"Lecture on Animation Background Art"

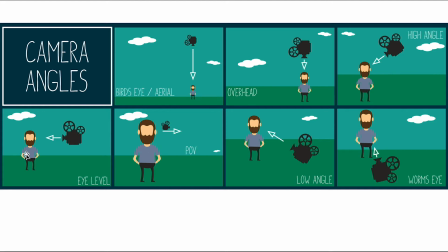So we'll use this one, eye level view, and we'll use a wide shot. So basically a wide shot means you'll include the whole character's body and you'll include the environment.
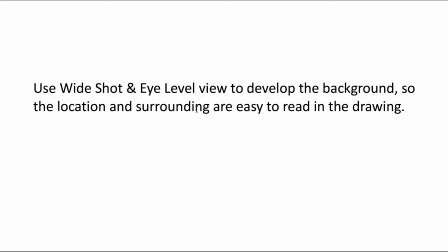Okay, so you'll use white shot and eye level view to give up the background so the location and the surrounding are easy to read in the drawing.
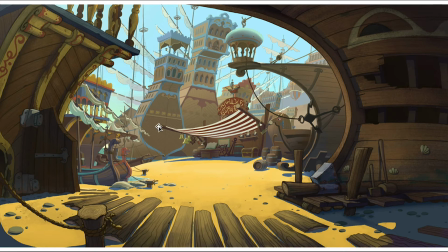And here's an example. Okay, as you can see with the eye level view and a white shot we can see a lot of contents and we know the relationship between different objects in the scene.
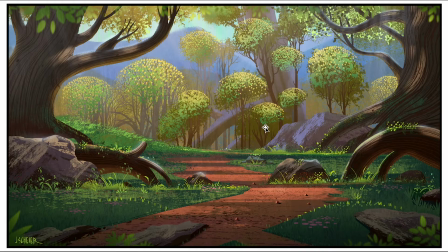And here's another example.
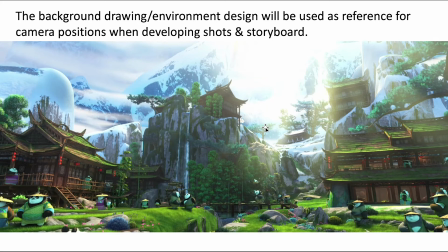Okay, so the background drawing and the environment design will use it but well used as a reference for the camera positions and you will not directly used for the animation, you know, in most of the time. However, it will be used as references when you're developing the shots and the store board.
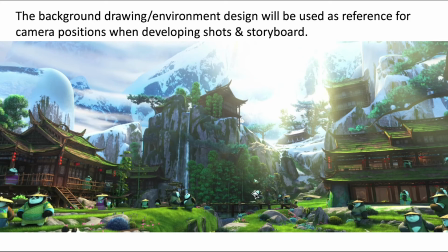For example, this is a environmental design for the animation Kung Fu Panda 3, okay, which is the panda's town, panda's village. And as you can see, this drawing shows the
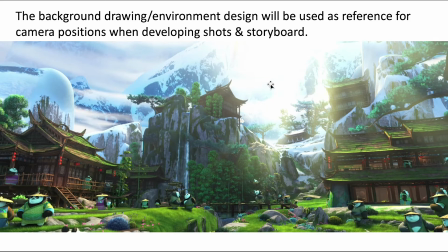position of each building, and the relationship of each of actors in the scene, and the environment. Okay, so based on this environment design background drawing,
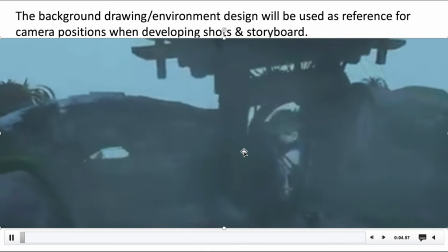and when it goes to the actual shot, you know, when you divide the different camera positions,
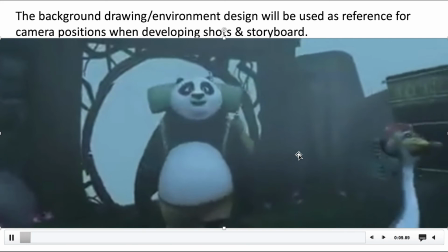you know where to place each objects and where to place each actor in
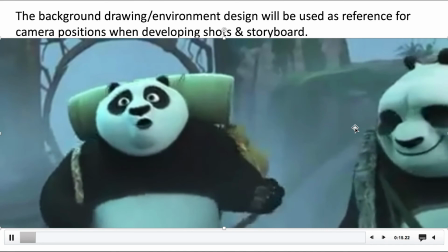each shot okay so for example here's a pool enters the town the village and
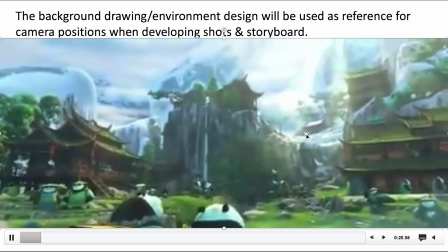he sees something and then this is a white shot of the whole environment and
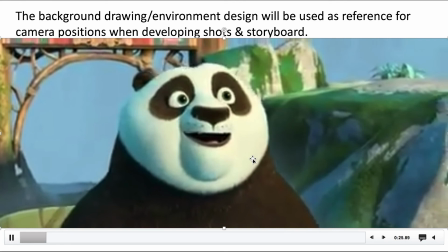we know where to place each building and where's the mountains and then
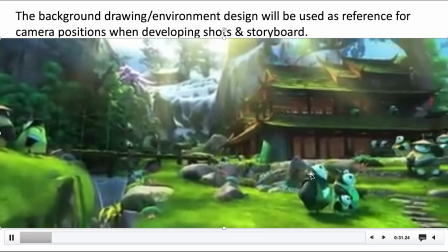here well goes to a medium shot to show some of the details of
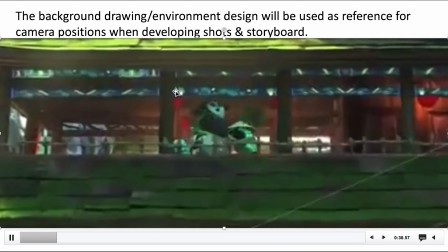the building and environment and then we'll go to the close-up shot
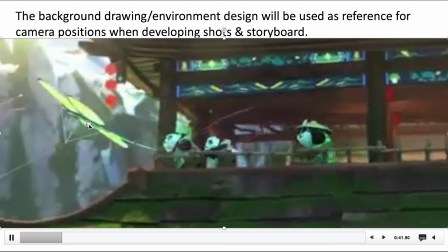to show each individual actors in the scene and also some of the objects and their relationships right
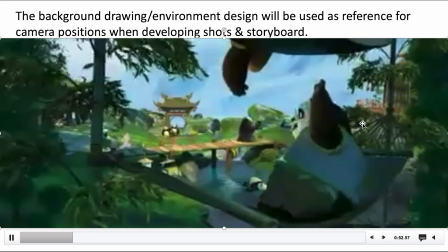and then another medium shot to show how the kids is playing this guide and
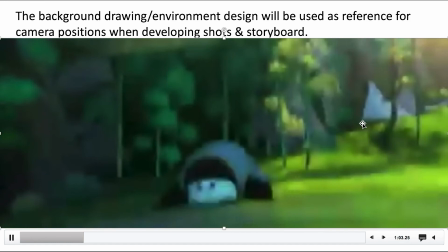here's another medium shot to show different characters in the scene okay
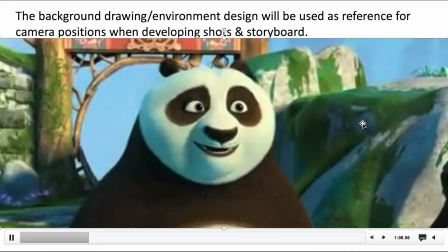another medium shot so you use all these type of medium shot to show different actors in the scene, right?
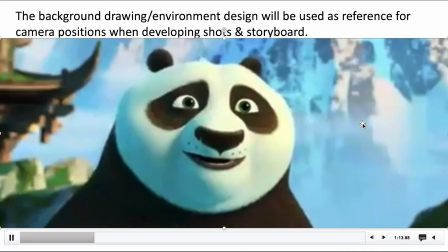And a white shot to show everyone in the scene. And you will use a close-up shot for example here to show the character expression.
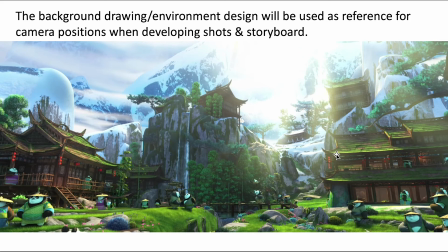Alright, so I'll stop it here. So that's what I mean, you know, use white shot, use eye level camera position to develop your background and environment design, and you will use this drawing as a reference for the later storeboarding part and the shot composition part.
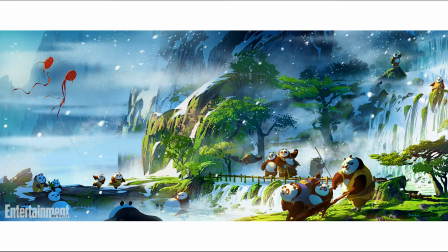Here's another example of background drawing, environment design.
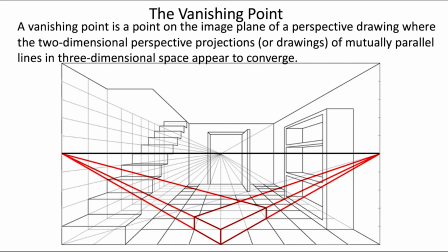As you can see, it includes a lot of contents. So when you do the environment design, the background drawing, the most important part is the vanishing point.
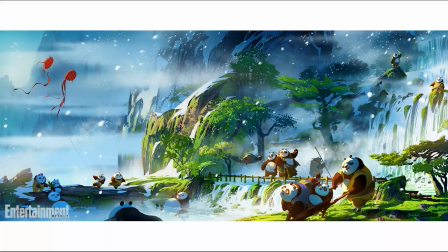You know, when you take a photo of the environment, everything has a vanishing point.
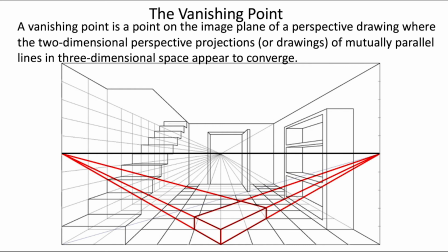So the The vanishing point will depict the scale relationship of the object in a three-dimensional space.
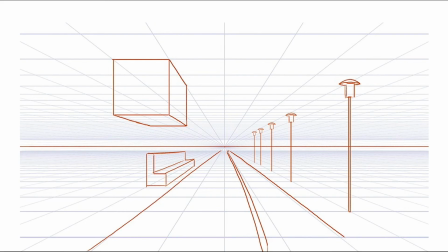So when you start your drawing, think about the vanishing point. Use vanishing point to convey space and scale relationship.
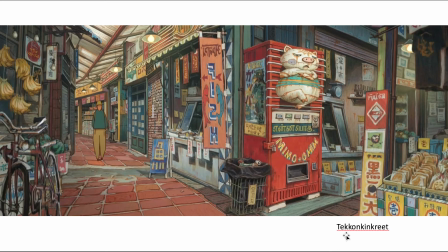Here's an example of Japanese animation Tekken Kinkrit. This is a very good example of how the director used the vanishing point to draw the background art. So as you can see, this is a straight, and we can see here's a vanishing point, and there's another vanishing point.